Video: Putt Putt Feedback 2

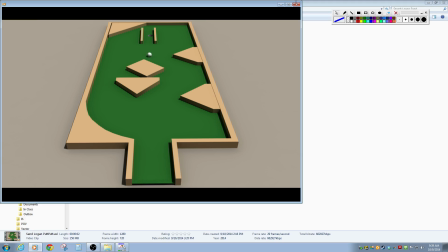1236s
I wish it didn't go to the ground when it got bigger, which I guess I'm kind of nitpicking it there.
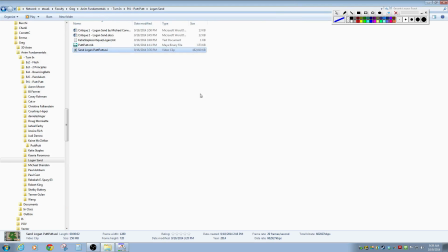1241s
I'm like, that's unrealistic. Um, when it's obviously growing and like that's kind of funny and neat. Let me go ahead and open it up in QuickTime and see if it'll still play back smoothly in there
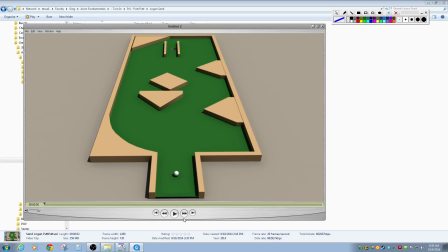1256s
because we can at least go through the frames in here. The answer appears to be maybe. It's a solid maybe.
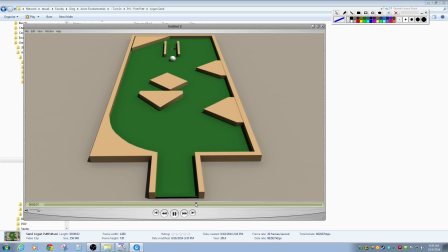Or no.
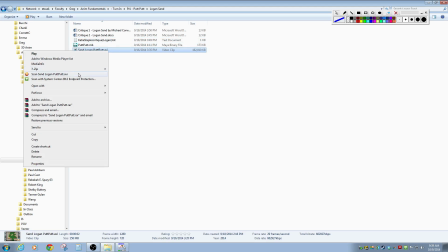1287s
No. Let me go ahead and open it up in QuickTime and convert it really quick. So
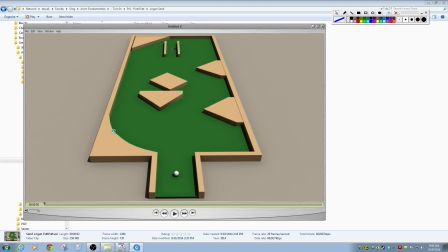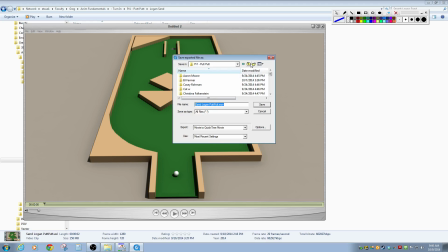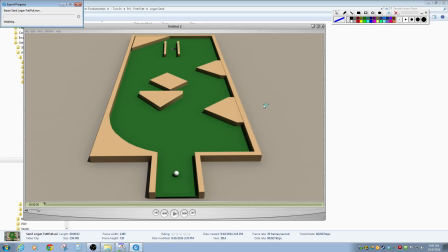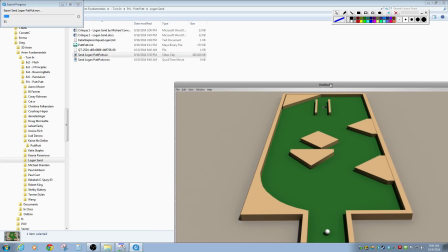1317s
I may actually be exporting right on top of it. Is that what's happening? No, I'm getting an MOV of it.
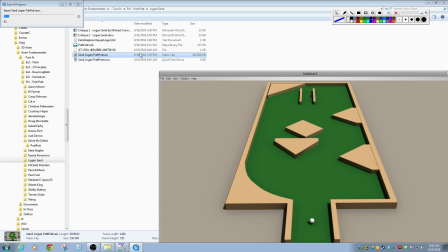1323s
Okay, um, so yeah, there's the thing where it kind of blows through the floor, and I think just by raising it up in the air as it got bigger, I think we could have just sort of counter animated that, and it would have had a pretty neat effect. Um,
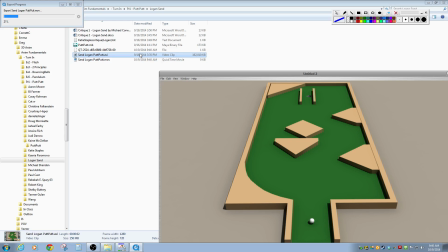1342s
I felt like you had it losing energy, but I'm not sure it's at the right rate. So it feels like it loses it mainly, if I'm not mistaken, from this bounce forward. You did a pretty good job though at calculating the angles, I think.
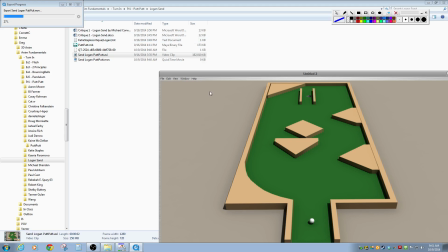1357s
But I believe that there's also a chance that there's a little bit of a curve that we need to look at, where it should be straight. I felt like it was curving a little bit. So let me should dart forward here any minute. There we go.
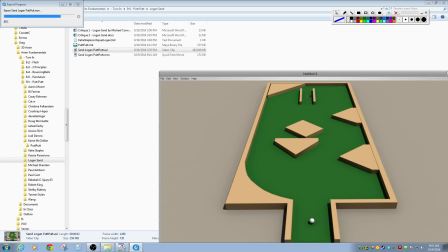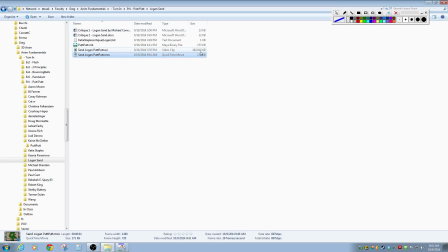1378s
172 kilobytes instead of 162 megabytes.
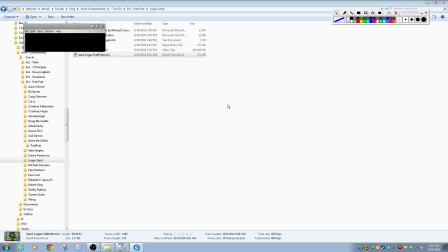1386s
And
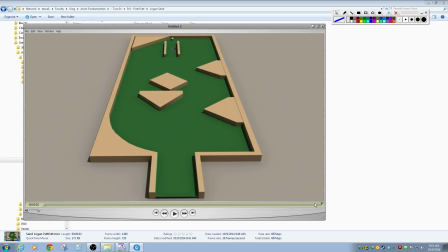1391s
there we go. No, I guess I'm wrong. So
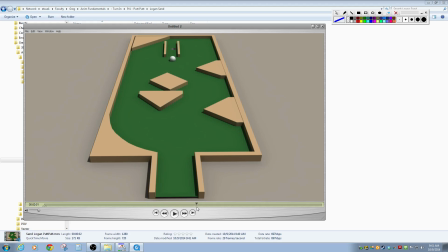I'm just kind of looking at your spacing. So right here, your spacing is huge. Like it's just flying through here, right? And then it loses some energy there, right?
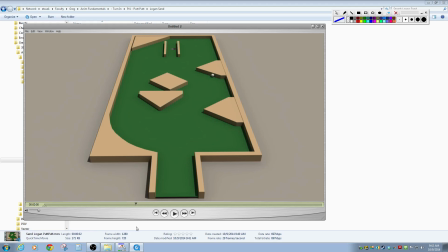1420s
And that's nice. But then it doesn't seem like it really loses as much energy through those three, or those two bounces, right? Or well, I guess three. One, two, three. And then it starts to slow down here. So I think what I would do is I would have this traveling just a touch slower.
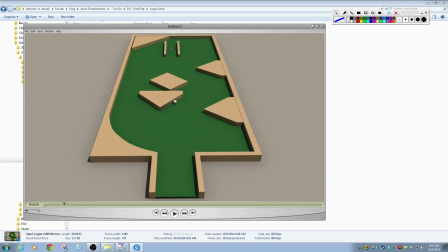1439s
It also kind of feels like it slows down just a touch there because of the distance it travels in one frame, but that's just kind of, you had to probably do a subframe, or you probably were
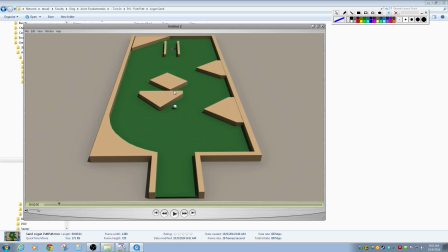1453s
like initially editing the curve and it was gonna end up over there at that spacing, not where you needed it. So just kind of adjust your spacing to where it, kind of seems like it's traveling roughly the same distance to get to there. And then it loses energy there. But I would probably have this happen just a little slower, just a little bit, not a lot.
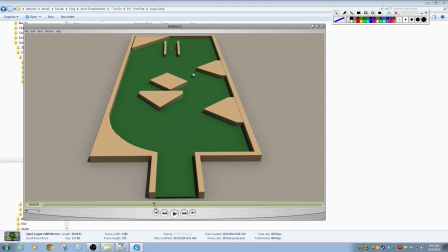1473s
And that way you can have more of a gradual loss of energy here, and it slows down a little bit, slows down a little bit more, and then scales up. It looks like it's going to go right into it, right?